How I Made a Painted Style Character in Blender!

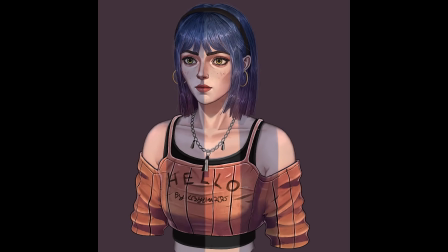[0:00]
Hey, what's up guys? I'm excited to share with you this new painted style character that I've made, both designed and created by myself, and I'll share with you the process in this video. But before we get started, let's talk about some important concepts for this style. Now, number one is keep it simple.
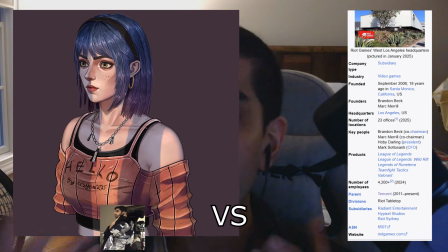[0:13]
Look guys, I'm a single person making this, not an entire awesome studio with multiple people working on different parts. And after all, there's a lot of different parts that go into this, such as ideation, modeling, texturing, shading, and lighting. Now the reason I'm saying to keep it simple is because if you try to do everything at once, you're just going to throw up.
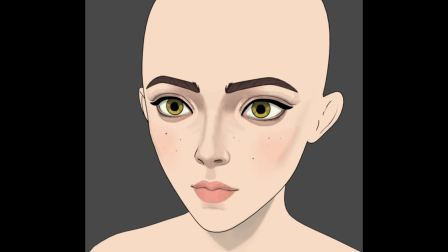[0:30]
So in my case with this character,
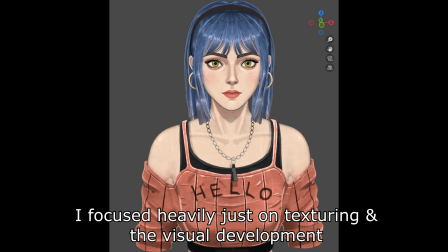[0:31]
keeping it simple meant focusing on just laying in the base colors and doing all the texturing first before I tried to add any complex lighting or stuff like that.
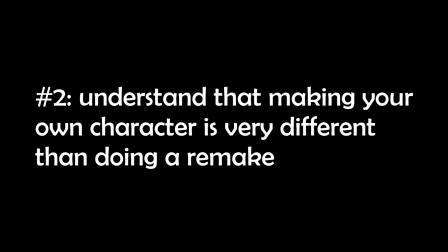[0:39]
Now this all leads me into my next point. Recreating something that already exists is nowhere near as difficult as making your own new thing. One thing newer artists sometimes don't realize is with your own character, there's a million different things you have to figure out.
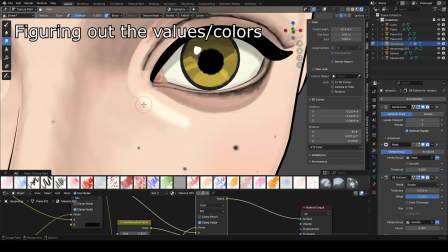[0:51]
The attire design, where to place your values and colors on the face and body, the look of your character.
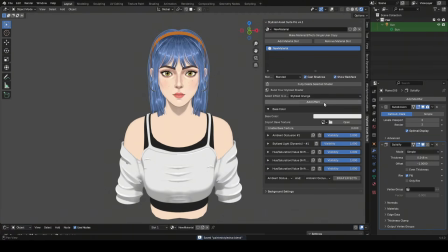[0:56]
There's just so many more variables going on that you have to manage, whereas when you're recreating something that already exists, everything's already been decided and looks good and all you have to do is copy it.
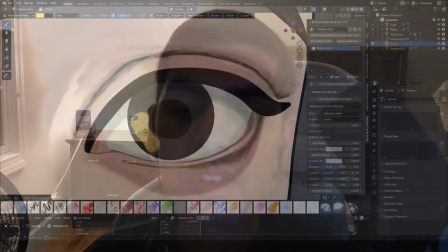[1:05]
So just keep that in mind if you're making your own character. Now with that, let's talk about some of the most important parts of the style.
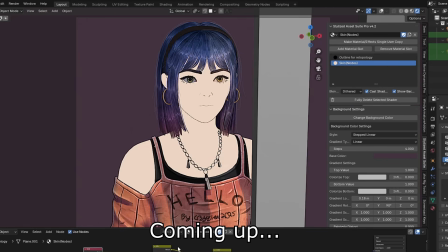[1:12]
One of these parts is the way you structure your facial values. So this is basically how you place your values around the face and is very important.
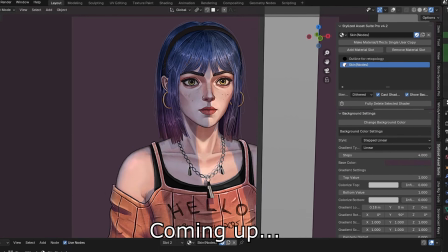[1:18]
Making characters like this is all about separating out the forms properly. Besides that, another important part is clothing and attire.
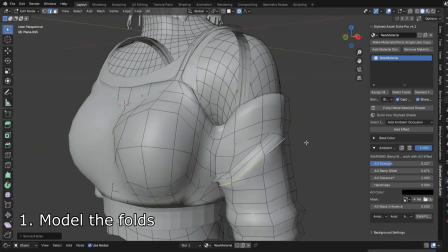[1:25]
For making clothing and attire, there's multiple things you have to focus on. 1. Keep in mind you do have to model the folds on your character, of course.
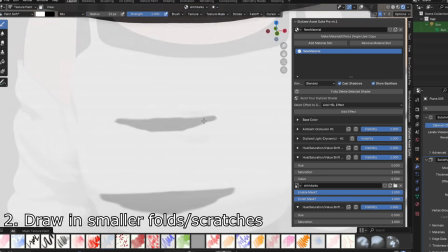[1:31]
You also have to draw in more smaller folds as well as scratches to up the quality to the next level.
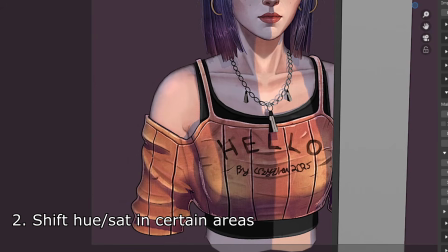[1:36]
You should also shift the hue or saturation in certain parts, which is going to give it more variety and interesting looks. Alright, so with those few important concepts to keep in mind said, let's now start making the character.
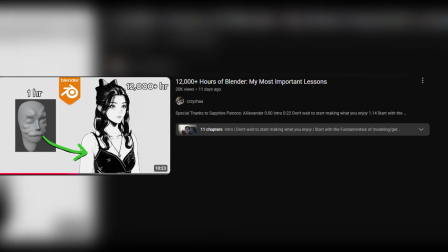[1:46]
Also guys, I recently released a video talking about some of my important lessons from my experience with Blender, so check it out in the description.
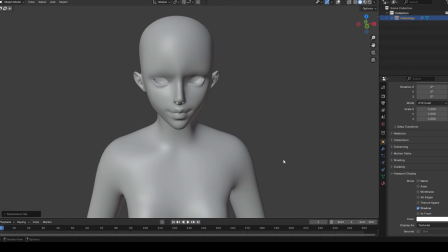[1:54]
I'm going to be starting from a base mesh that I already created previously to save time. Just like usual, I made a sphere for the eye and put it into place like this.
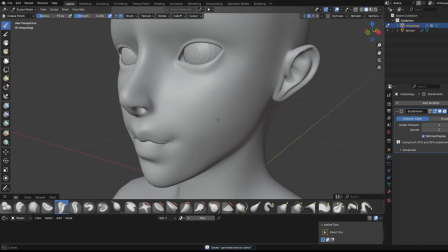[2:02]
I wanted to make sure the shape of the face looked okay, so I defined the jaw a little bit more.
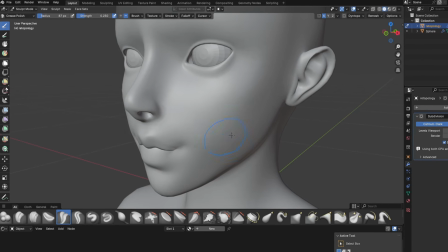[2:07]
That's just a bit important for this style as compared to anime and other styles like that, but I'll do more of this later.
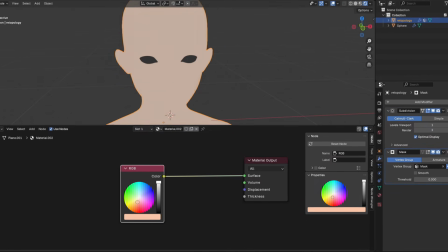[2:13]
Next, I assigned a base color to our character, just a bright peach color for the skin,
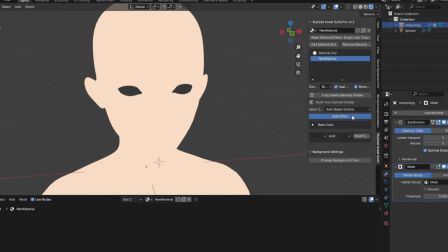[2:17]
and even though it's often not included in this style, I still added an outline because it just helps me see the contour a bit better.
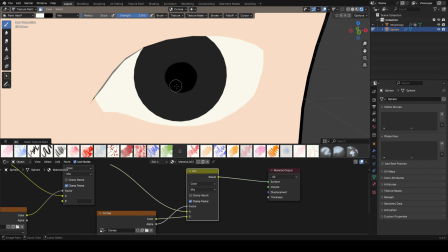[2:24]
From there, it's just the usual process, drawing in the cornea just like this, selecting edges above the eye and turning it into an eyelash,
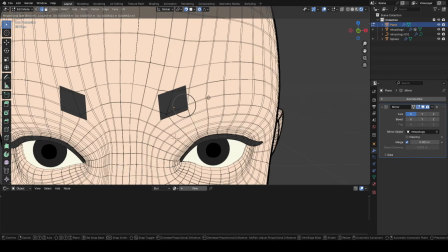[2:30]
and for this style in particular, I like to model the eyebrow instead of just drawing it in like I usually do,
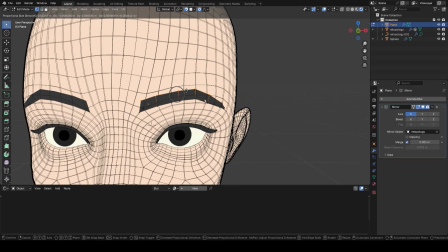[2:35]
so it can be more quote-unquote 3D. Now, let's get to doing some face coloring.
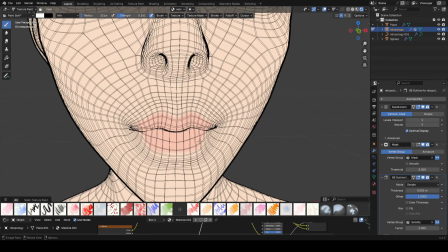[2:40]
So obviously I painted in red for the face and red around the cheeks area as well, just to get some coloration going.
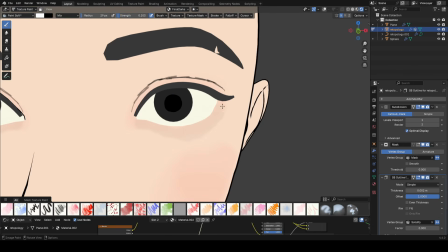[2:47]
And I also made sure the fat under the eye was pretty dark and separated out, as well as the bottom of the nose.
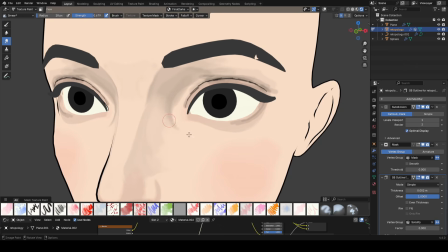[2:55]
A big part of this style is really separating out the different parts of the face properly, so that's what I was trying to do here.
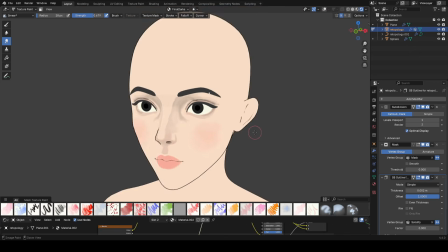[3:01]
You can see I fingertipped some of this dark area to make it encapsulate the eye area a bit better, and kind of give that like iconic look around this part of the face.
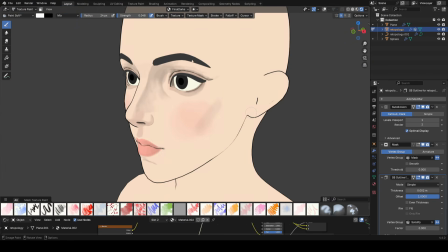[3:08]
I also indicated the cheekbone by darkening this area on the side of the face a bit more. And from there, I just made all sorts of slight changes to the face, mainly darkening things so that the values would be overall harmonious.
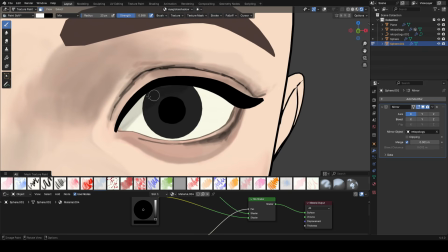[3:20]
So I painted above the nose, gave the eye a shadow, made a shadow under the jaw so it would be defined a bit better,
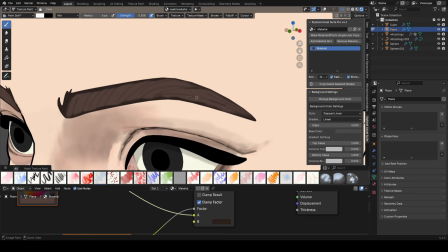[3:26]
drew streaks on the eyebrows, and colored in the eye to be yellow.
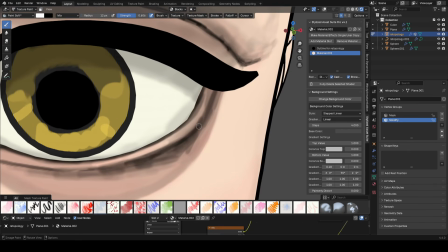[3:31]
Now, to better sell this painted style effect, I recommend using a node setup like this here to get some shading on the edges of your model. It'll just make it a bit crispier. Okay, wait, let me explain how to actually do that.
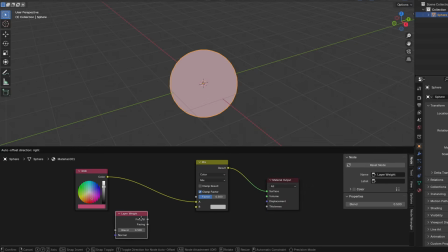[3:42]
Basically, whatever object you have, if you use a layer weight node, you can use a node setup like this to easily adjust the edges of your model.
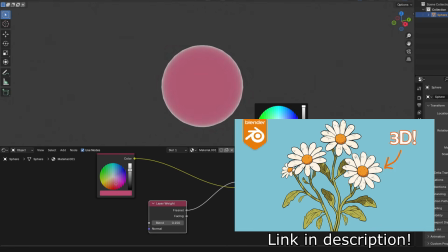[3:50]
By the way, I also have an intro to Blender tutorial on my channel, so check that out if you're new.
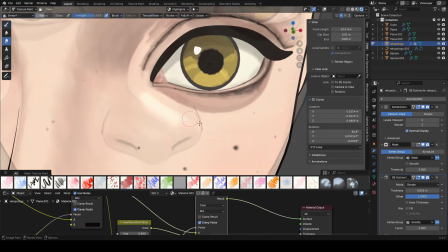[3:55]
Alright, so from then on, I just added some highlights and other minor details to the face. This just helped sell the look that I was going for. But the issue right now is, she's completely bald.
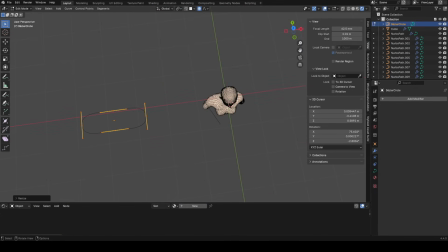[4:06]
So using curves, I decided it was time to place some hair on her.